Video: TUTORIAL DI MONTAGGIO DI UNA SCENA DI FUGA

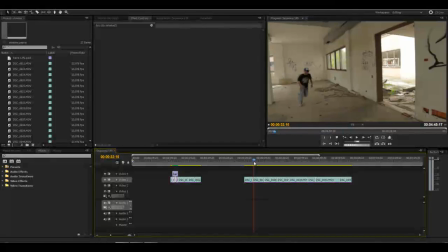(4:09)
Parte la fuga, corsa, e fino a qua va tutto bene.
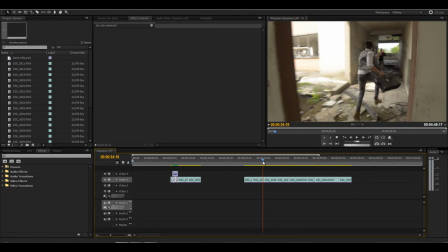(4:16)
Qui manca l'effetto di giunzione, ma questo basta anche una transizione semplice.
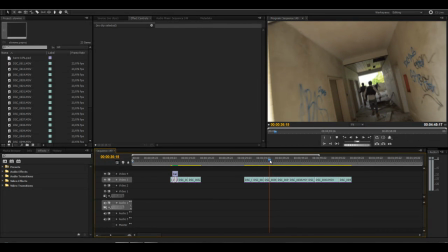(4:21)
Fate attenzione adesso. Tutti e tre girano a destra.
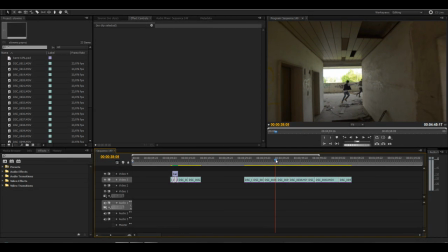(4:28)
Nella scena successiva, la
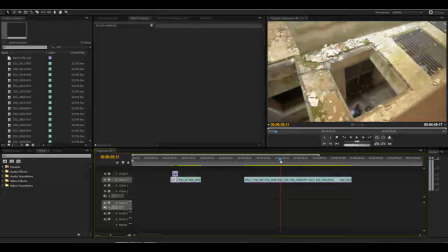(4:33)
mia panoramica va da destra a sinistra.
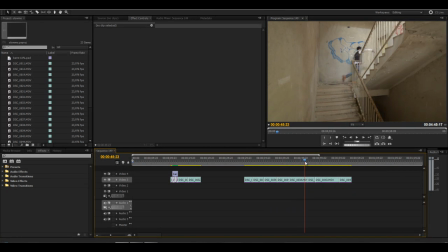(4:44)
La rampa delle scale non dà problema. Girano a destra ancora.
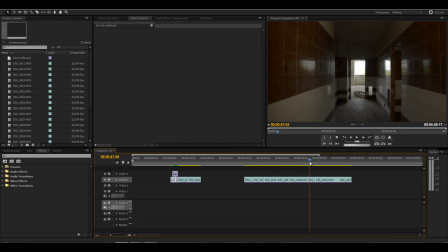(4:53)
Scappano a destra. E seguono così. Allora, I problemi sono i seguenti.
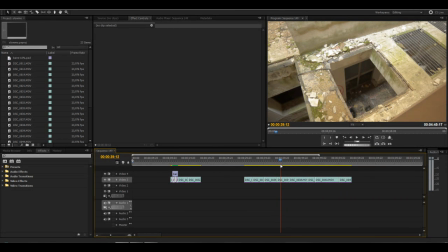(5:05)
Una volta girato a destra, qui, non è credibile, una volta girato a destra qui, non è credibile che arrivino da destra così.
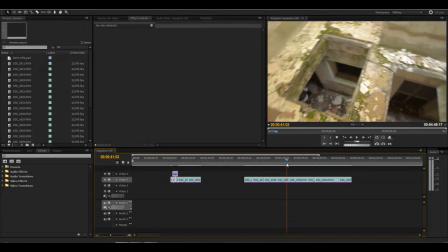(5:13)
Sarebbe
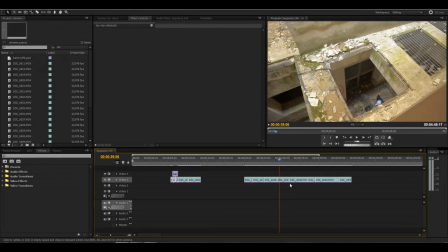(5:15)
meglio che arrivassero da questo lato. Ora infatti utilizzo un horizontal flip.
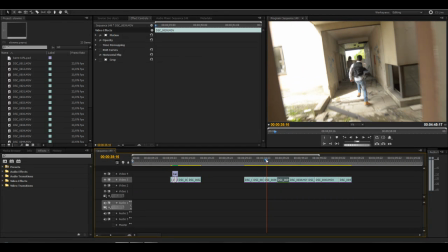(5:25)
Se voi osservate ora, immaginate che io fossi da un piano superiore. Vedrete che dà più continuità. Vedete?
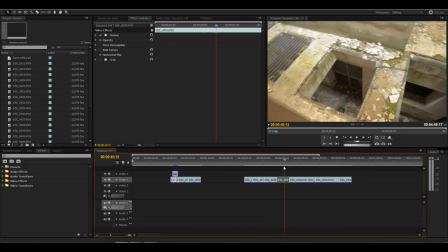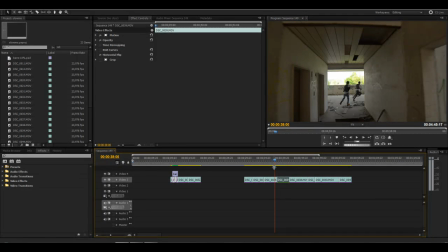(5:39)
È come se io fossi appena fuori l'angolo da sopra e stessi riprendendo la scena da sopra.
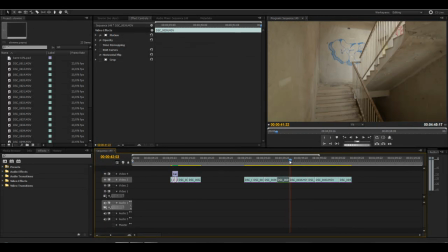(5:45)
Flippando in questo modo, però, qui la scala va ancora bene. Non c'è problema. Gira a destra.
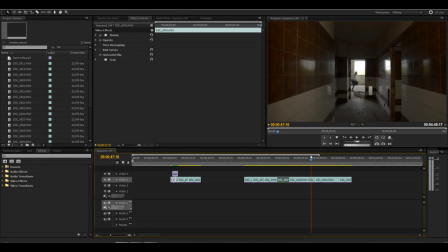(5:59)
Qui, corsa a destra.
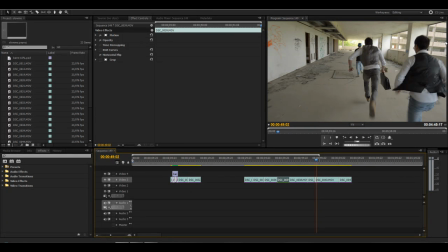(6:05)
Visto che qui c'è un panorama all'esterno, ci sono altri palazzi, è poco credibile, poiché in questo senso risulterebbe che io stessi registrando nell'aria aperta.
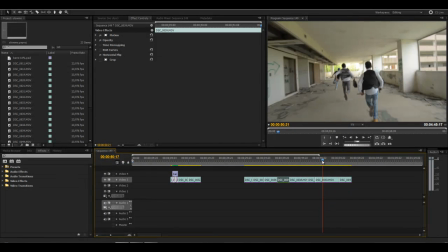(6:14)
Vedete? È impossibile girare così. È molto più credibile che io fossi all'interno di una di queste stanze a girare.
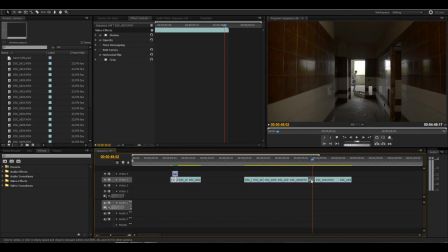(6:22)
Quindi questa scena, se la flippo,
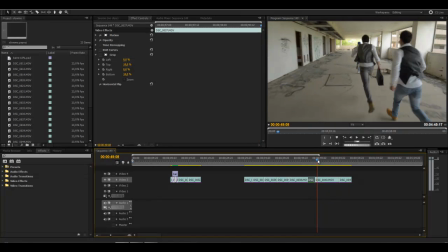(6:30)
corsa, corsa, corsa, ecco che è più credibile.
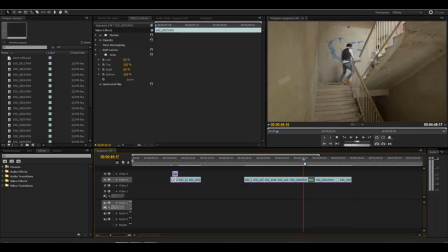(6:34)
Ma si crea un problema, perché scale destra, arrivo da sinistra.
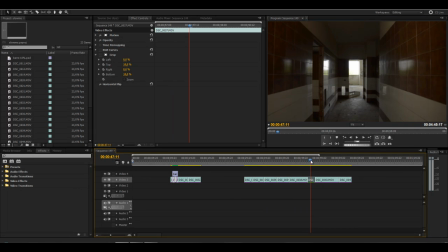(6:42)
Arrivo, scusate, giro a destra, dovrei correre verso destra, mi sto correndo verso sinistra.
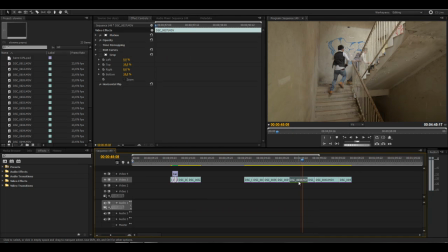(6:48)
Flippiamo anche le
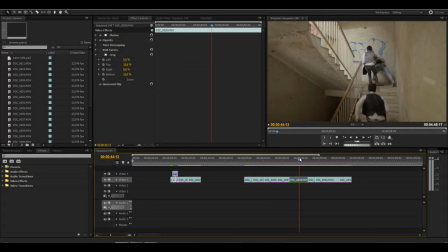(6:55)
scale. Destra, corsa, rampa di scale, credibile. Sinistra, sinistra.
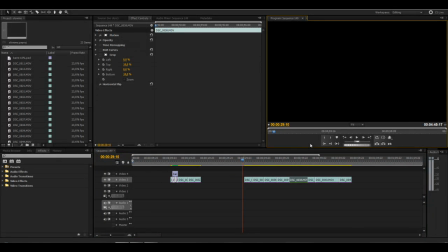(7:04)
Arrivo e fine. Proviamo a rivedere la scena in questo modo. Corsa.
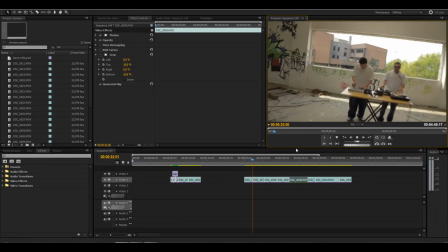(7:10)
Corro
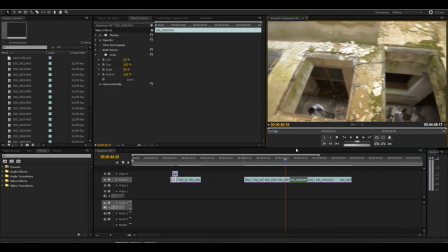(7:15)
verso destra. Corro verso destra. Salgo le scale, giro e corro verso sinistra.
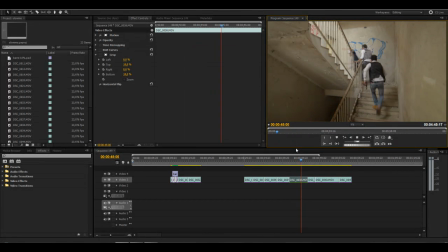(7:23)
Stacco
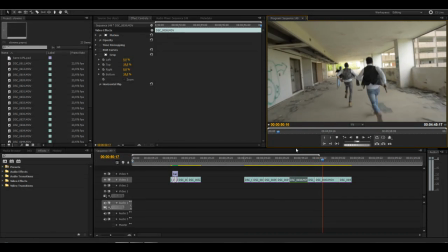(7:26)
verso sinistra. Da dietro con palese indicazione che registravo da sinistra.
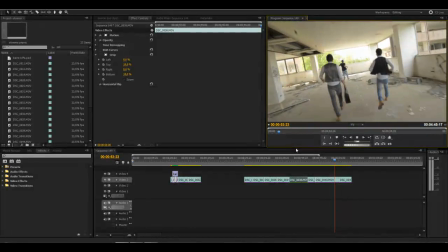(7:32)
Arrivo.
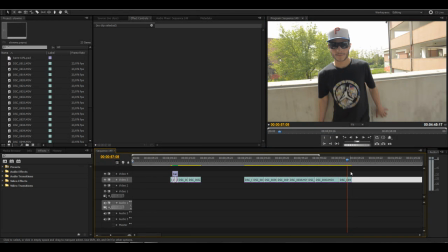(7:37)
In questo modo la corsa è più credibile
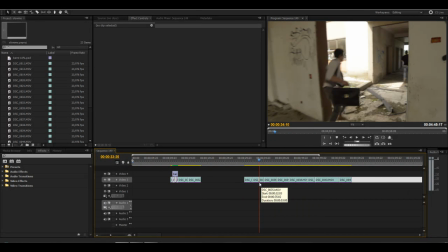(7:42)
e mentalmente nella testa dello spettatore si crea un percorso ideale, no?
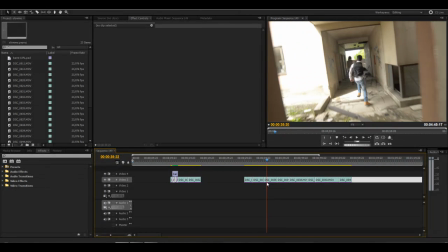(7:47)
Si è riusciti a creare un percorso credibile.
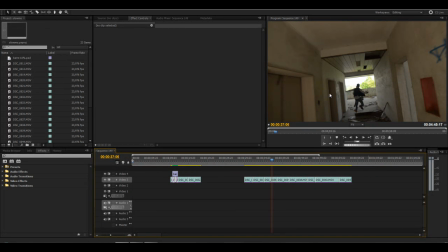(7:50)
Abbiamo dovuto registrare le take non con questo, in questo modo, ma in punti differenti perché, come vi spiegavo prima, alcuni luoghi dove eravamo non si riusciva a raggiungere e a creare un percorso credibile,
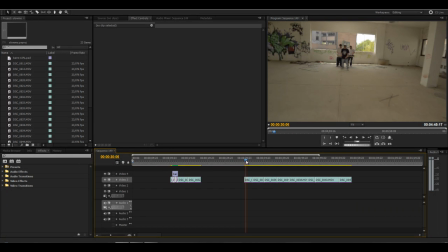(8:06)
per cui analizzando quello che abbiamo deciso di poi in post-produzione di fare questa operazione.
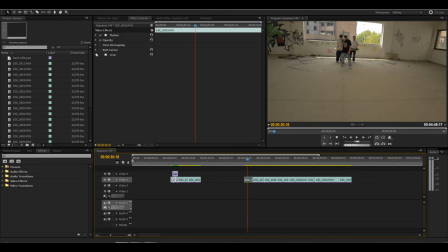(8:15)
Adesso mettiamo, per rendere più cinematografico, aggiungo alcune colorazioni che ho già creato precedentemente e metto un effetto cinema.
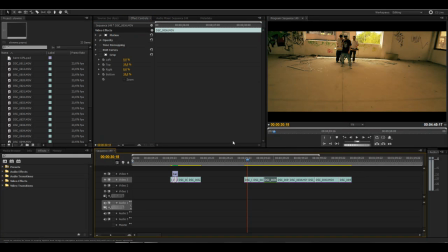Aggiungo sostanzialmente delle barre e una correzione colore veloce, in modo tale da farvelo vedere meglio.
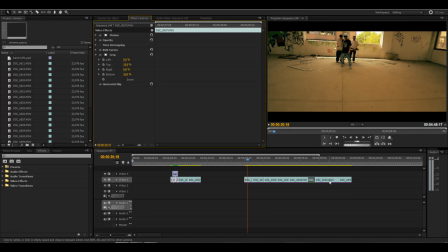Ora aggiungo anche delle dissolvenze semplici nei punti che abbiamo detto prima.
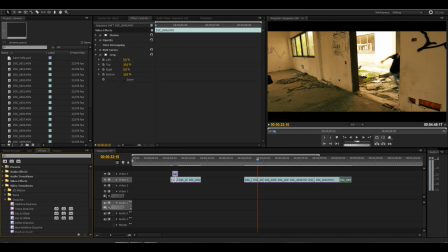(8:50)
Facciamo una semplicissima cross dissolve.
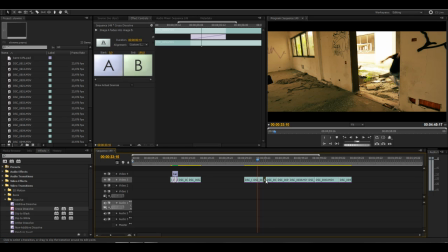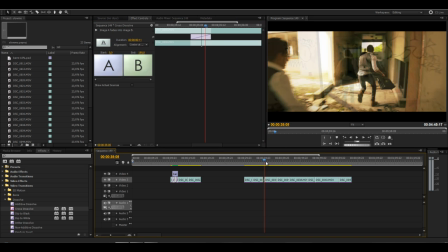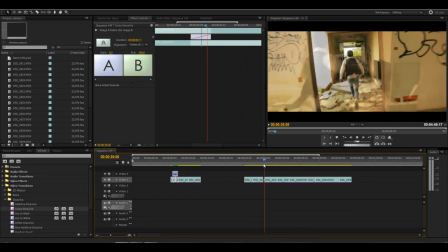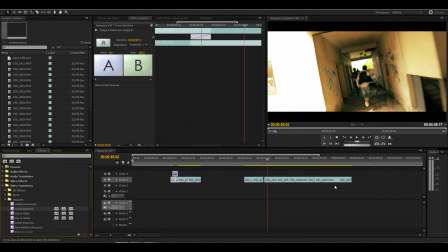(9:14)
Stessa cosa qua.
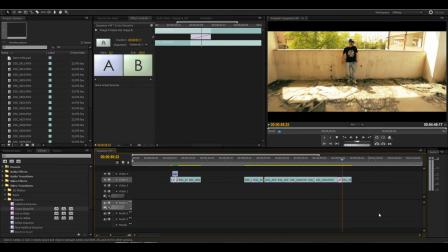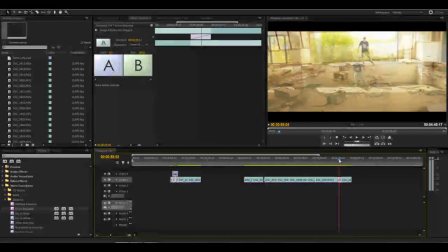(9:23)
Aggiungiamo un cross dissolve anche qui. L'effetto utilizzato poi nel video è differente.
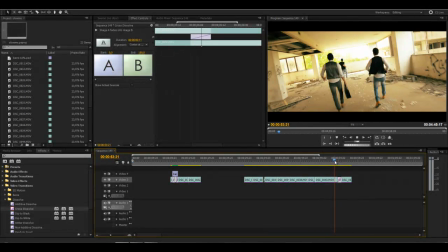(9:30)
Questo ora serve solo per dare un'idea. Proviamo
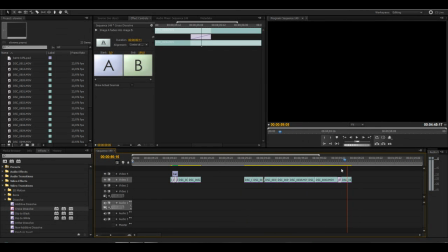(9:37)
a rivedere la sezione della corsa d'inizio alla fine.
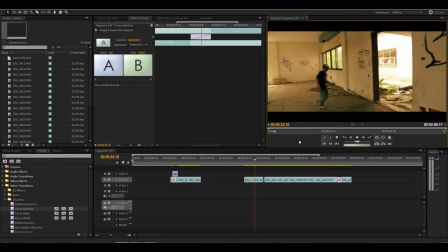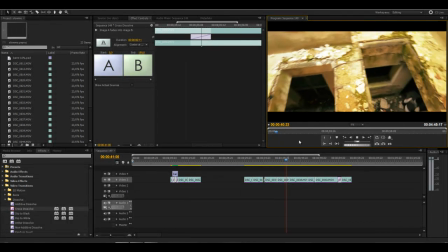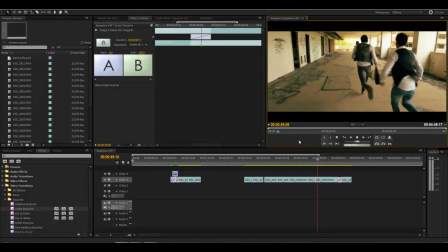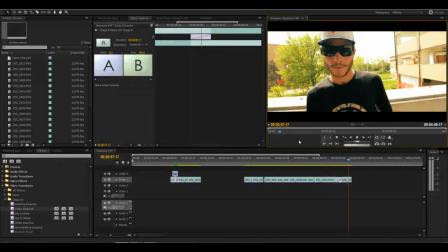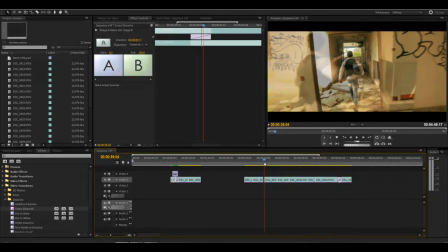(10:15)
parte gli effetti che poi quelli utilizzati nel video legano di più,
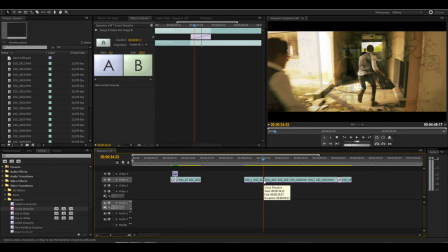(10:21)
hanno un effetto differente, permette di legare meglio.
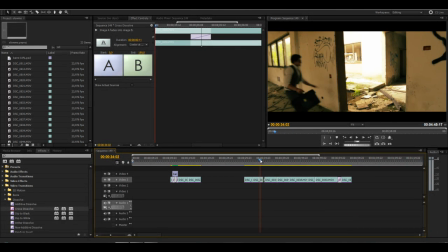(10:26)
Vi dico un paio di accorgimenti quando utilizzate queste tecniche.
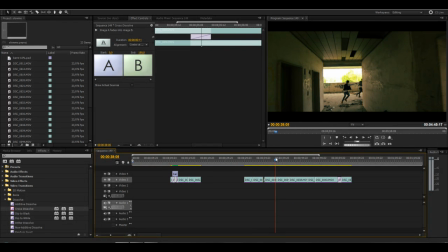(10:30)
Allora, fate attenzione sempre a piccoli dettagli, per cui scritte evitatele,
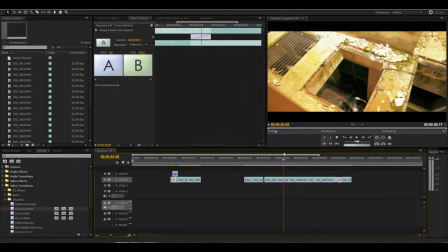(10:40)
se sono scene veloci fatelo, se sono scene lente no, perché se voi guardate questa scena,
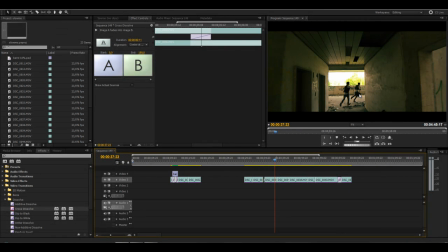(10:46)
il primo personaggio ha la borsa in mano
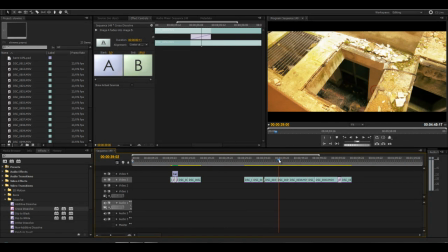(10:50)
a destra, flippando la borsa la tiene con la sinistra.
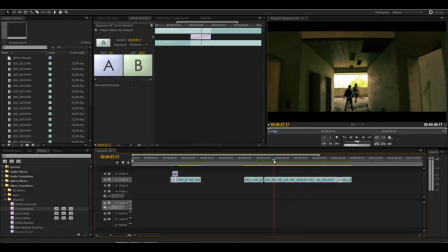(10:59)
Il problema, il vantaggio, diciamo, di questa tecnica è che in questa scena è molto veloce,
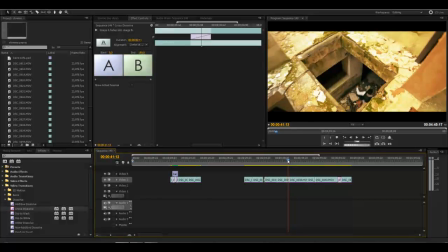(11:04)
per cui difficilmente si apprezza questo dettaglio.
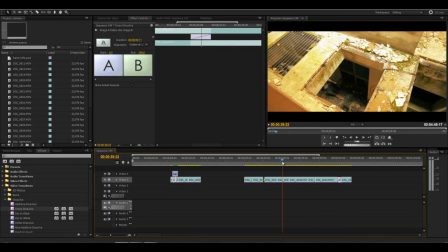(11:09)
È sempre un rischio, per cui cercate di, se già lo sapete precedentemente, fategli fare la scena con la borsa in mano, nella mano opposta, in modo tale che flippandola corrisponda.
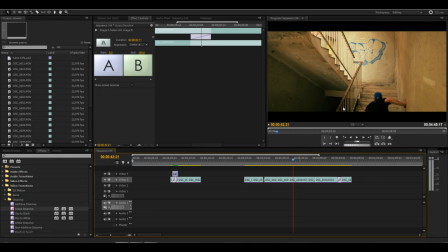(11:22)
Scritte: se sono scritte intellegibili, evitate. Questo è un murales, per cui girato difficilmente può anche sembrare voluto, la lettera al contrario, e comunque non si capisce, sembra un disegno.
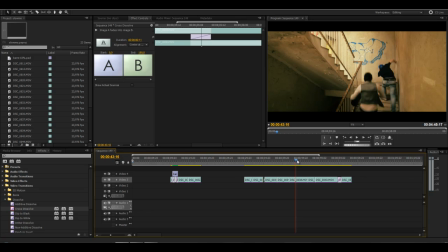(11:41)
Inoltre qua sono di schiena, quindi non sono presenti scritte che possono trarre in inganno e far capire che c'è qualcosa che non quadra.
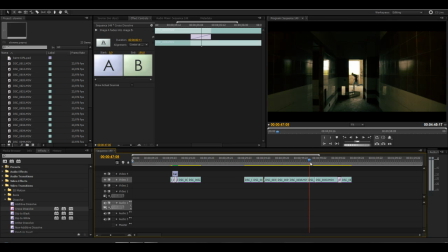(11:53)
Stessa cosa qui, abbiamo sfruttato un controluce, per cui la borsa oggettivamente è difficile capire se è tenuta con la sinistra o con la destra.
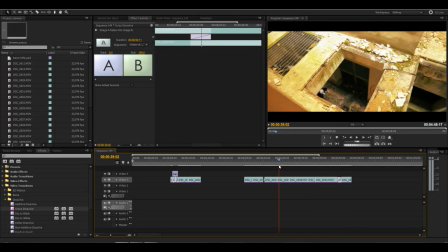(12:07)
Nelle parti dove è più lento ovviamente è dritto, e quindi richiama l'inizio del video in cui si vede chiaramente che parte con la borsa in mano a destra.